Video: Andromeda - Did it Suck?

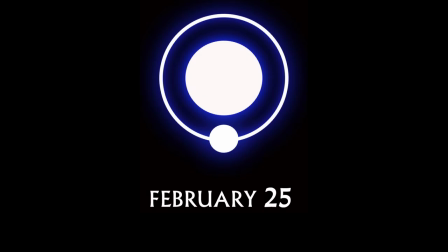0s
This video is brought to you by Paragon, my own original sci-fi novel, coming February 25th.
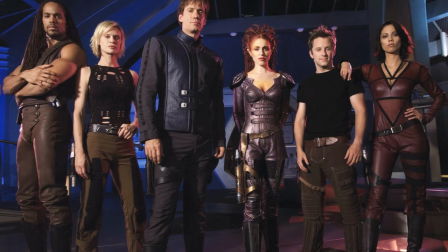6s
I vaguely remember when Andromeda was first on TV.
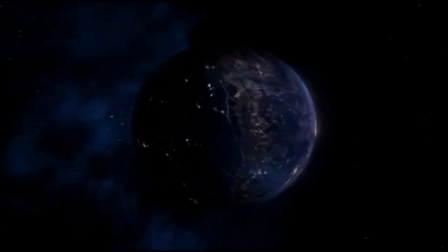9s
And as a child, I was already swimming in oceans of great sci-fi television, and my brain craved more, so I was completely hooked into Andromeda's first few episodes.
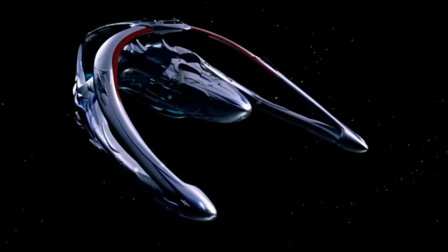18s
Years later, in my 20s, I spied a few episodes on DVD and took them out for a whirl,
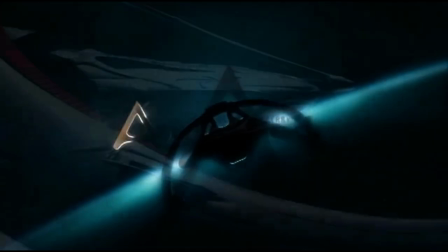22s
and within the first 10 minutes or so, I realized how badly my memories had disappointed me.
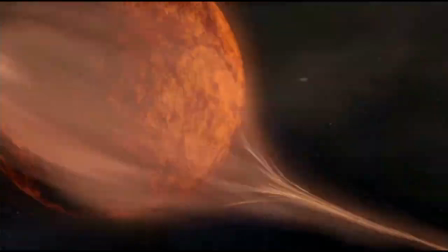28s
Kicking off in the year 2000, Andromeda follows the titular ship and its captain,
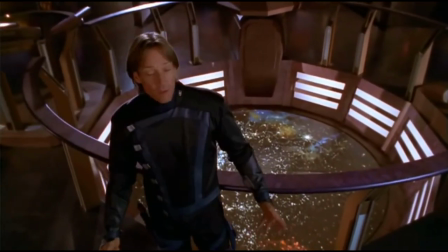32s
who comes out of a 300-year stasis to discover the system's commonwealth, an intergalactic alliance of worlds and races, has fallen.
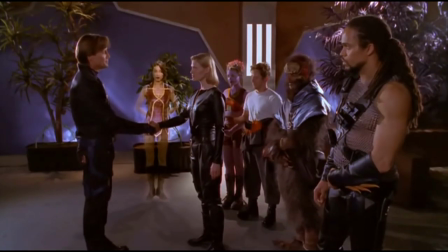39s
So Captain Hunt teams up with a new band to return the universe to prosperity. Now, I want to note a bunch of positive things right up front.
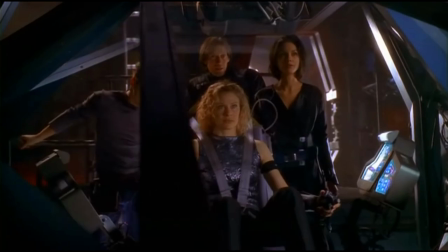46s
This is a fantastic premise for a sci-fi show. It's basically, what if Isaac Asimov's Foundation, but it had a protagonist?
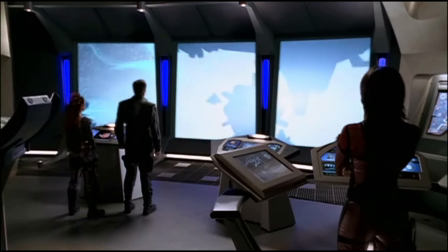53s
And on paper, the universe in Andromeda has all the flourishes of classic pulpy Flash Gordon-esque adventure,
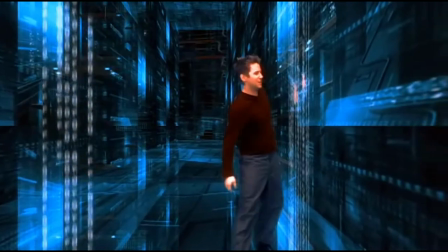59s
but with the scale and world-building potential of 50s-era sci-fi literature classics.
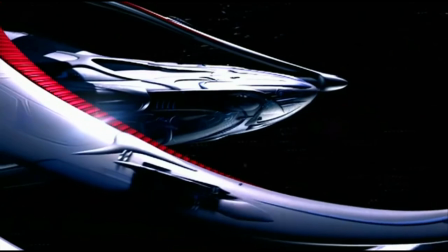63s
My other major positive is the Andromeda itself. I absolutely adore this ship design.
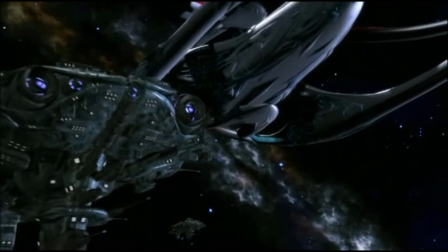68s
It is gorgeous in its slick, silvery appearance, but alien in its shapes and silhouette.
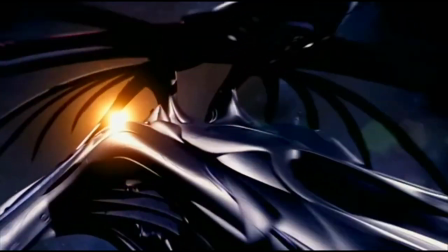73s
It's a perfect visual representation of the idea of the system's commonwealth itself.
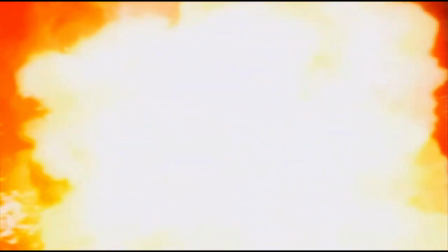78s
You tell me this is the flagship of essentially the United Federation of Planets, but across three galaxies and 1,000 years in the future?
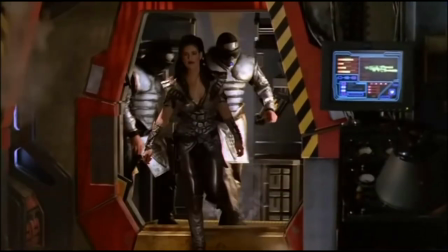85s
This is the perfect ship for that idea. Which makes it a real shame when the rest of the show's presentation seems so lazy.
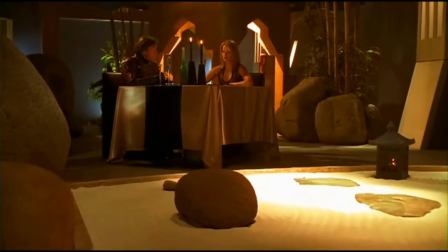92s
The universe of Andromeda is fantastic on paper. There are a bunch of really interesting creative ideas within this show,
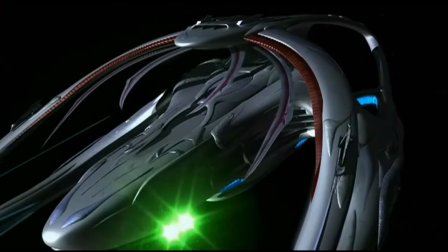99s
but the way those ideas are presented and the production's efforts to render them on screen leave much to be desired.
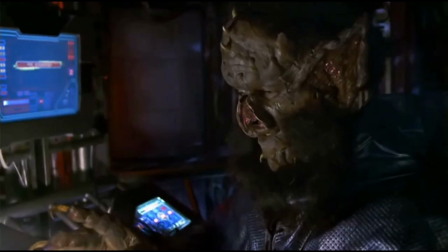105s
When it comes to costuming, set design, and makeup effects, Andromeda just doesn't hold a candle to its contemporary Star Trek, Stargate, Babylon 5, or Farscape.
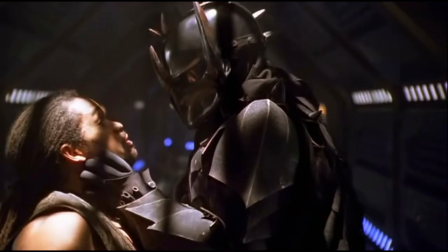113s
VFX are largely subpar, even for the time, sound effects are stock, and there's just a general blandness to the filmmaking of most episodes.
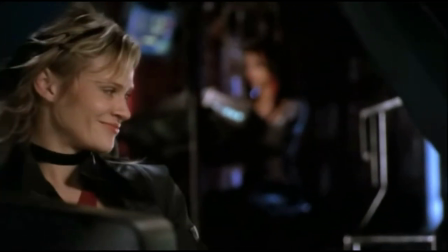121s
It's not strictly bad, but with a bit more effort it could have felt like an alternative to those other shows, but the translation from script to screen is overall quite poor.
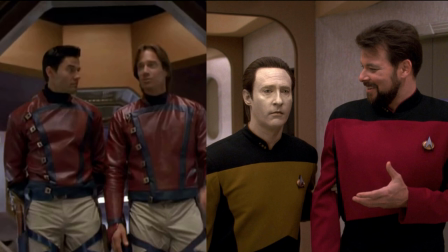130s
Take these shots, for example. Both are supposed to be the crew and ship belonging to super advanced, prosperous factions which represent the best of the best, and on the Star Trek side of things, that idea is totally sold.
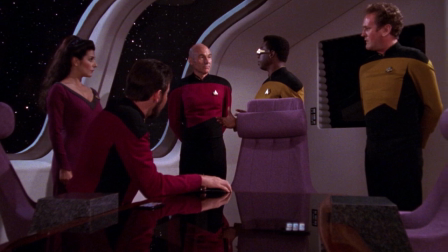141s
The uniforms are colourful, but they're smart and well-fitted. They look like officers, even if they're not strictly military officers.
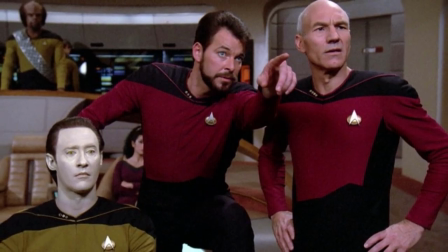148s
The colour scheme around the characters looks bright and orderly, with advanced-looking displays and stations.
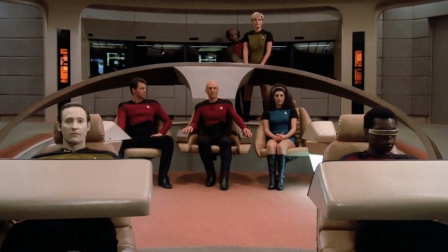153s
The whole mood of this room and the people within it communicate maximum advancement, but also maximum comfort.
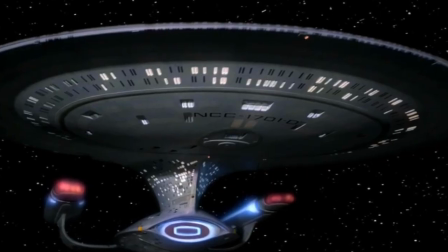159s
And when compared to the exterior of the ship, the designs match perfectly.
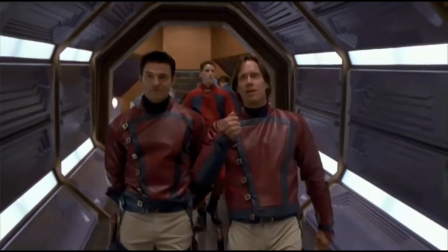163s
But with Andromeda, there's a strange disconnect between what's on paper, as well as a disconnect between the interior and exterior designs.
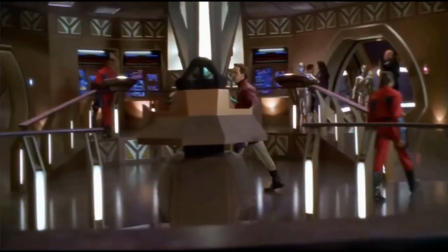170s
Andromeda's interior is predominantly warm-colored, and the structures generally have an emphasis on rigid angles,
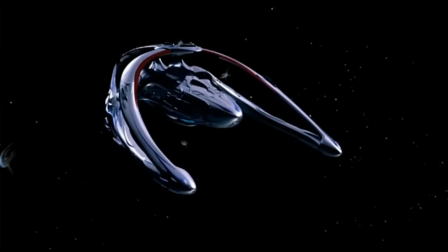176s
heavy bulkheads, none of which is reflected in the smooth, silvery exterior of the ship.
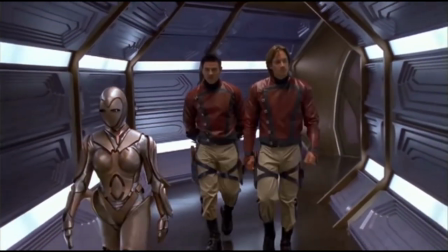181s
The uniforms as well are a strange choice. The red leather jackets, boots, and cargo trousers make these guys out to be more likely pilots or ground troops of some kind.
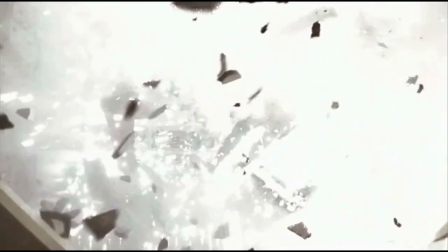190s
This may seem nitpicky by dwelling on this, but it's just one example of how Andromeda's overall depiction of its universe is sloppier than what's come to be expected from shows of this kind.
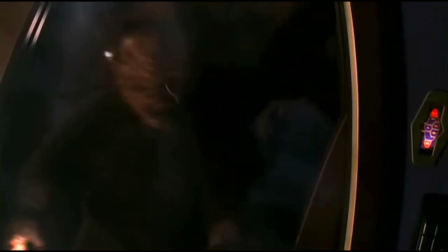198s
Other examples are the Magog having a society and life cycle structured like insects, even though they appear like these hairy primate boar things,
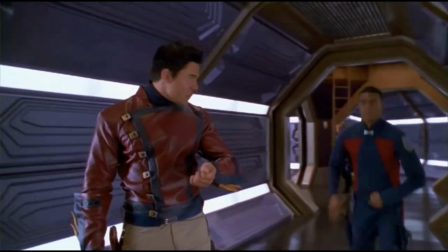206s
or the Nietzscheans being a society structured on eugenics, making them physically and intellectually superior to most others,
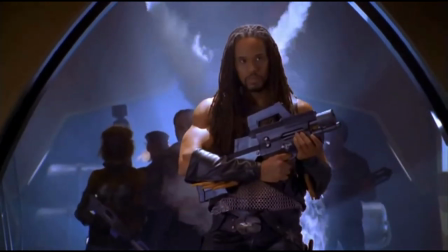212s
and yet they roam around as tribes and have a barbarian raider aesthetic. Character-wise, it's a mixed bag.
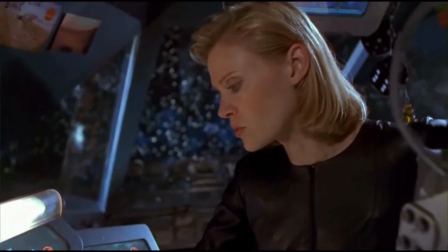218s
Lisa Ryder as Becca Valentine is pretty good.
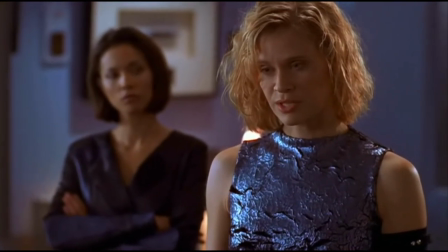221s
The classic archetype of a rust bucket captain with a heart of gold is well portrayed, and Ryder definitely has the charisma to make it work.
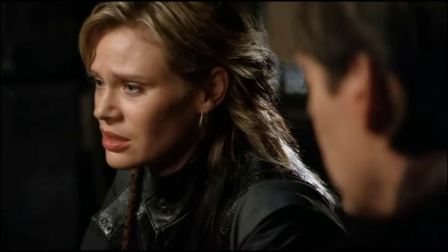227s
Unfortunately, like most characters in the show, she was never really given her due because of reasons I'll get into later.
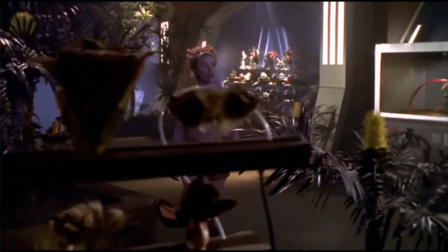232s
Laura Bertram as Trans Gemini is one of the few members of the ensemble who improves later down the line.
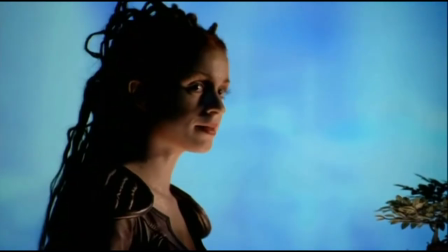237s
Her cutesy uselessness soon leads to some brilliant implications of far-reaching intelligence.
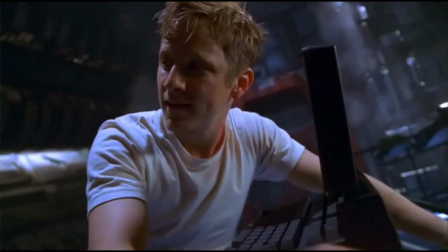242s
I get the feeling Harper was assumed to be the de facto fan favourite, but this guy is borderline insufferable most of the time.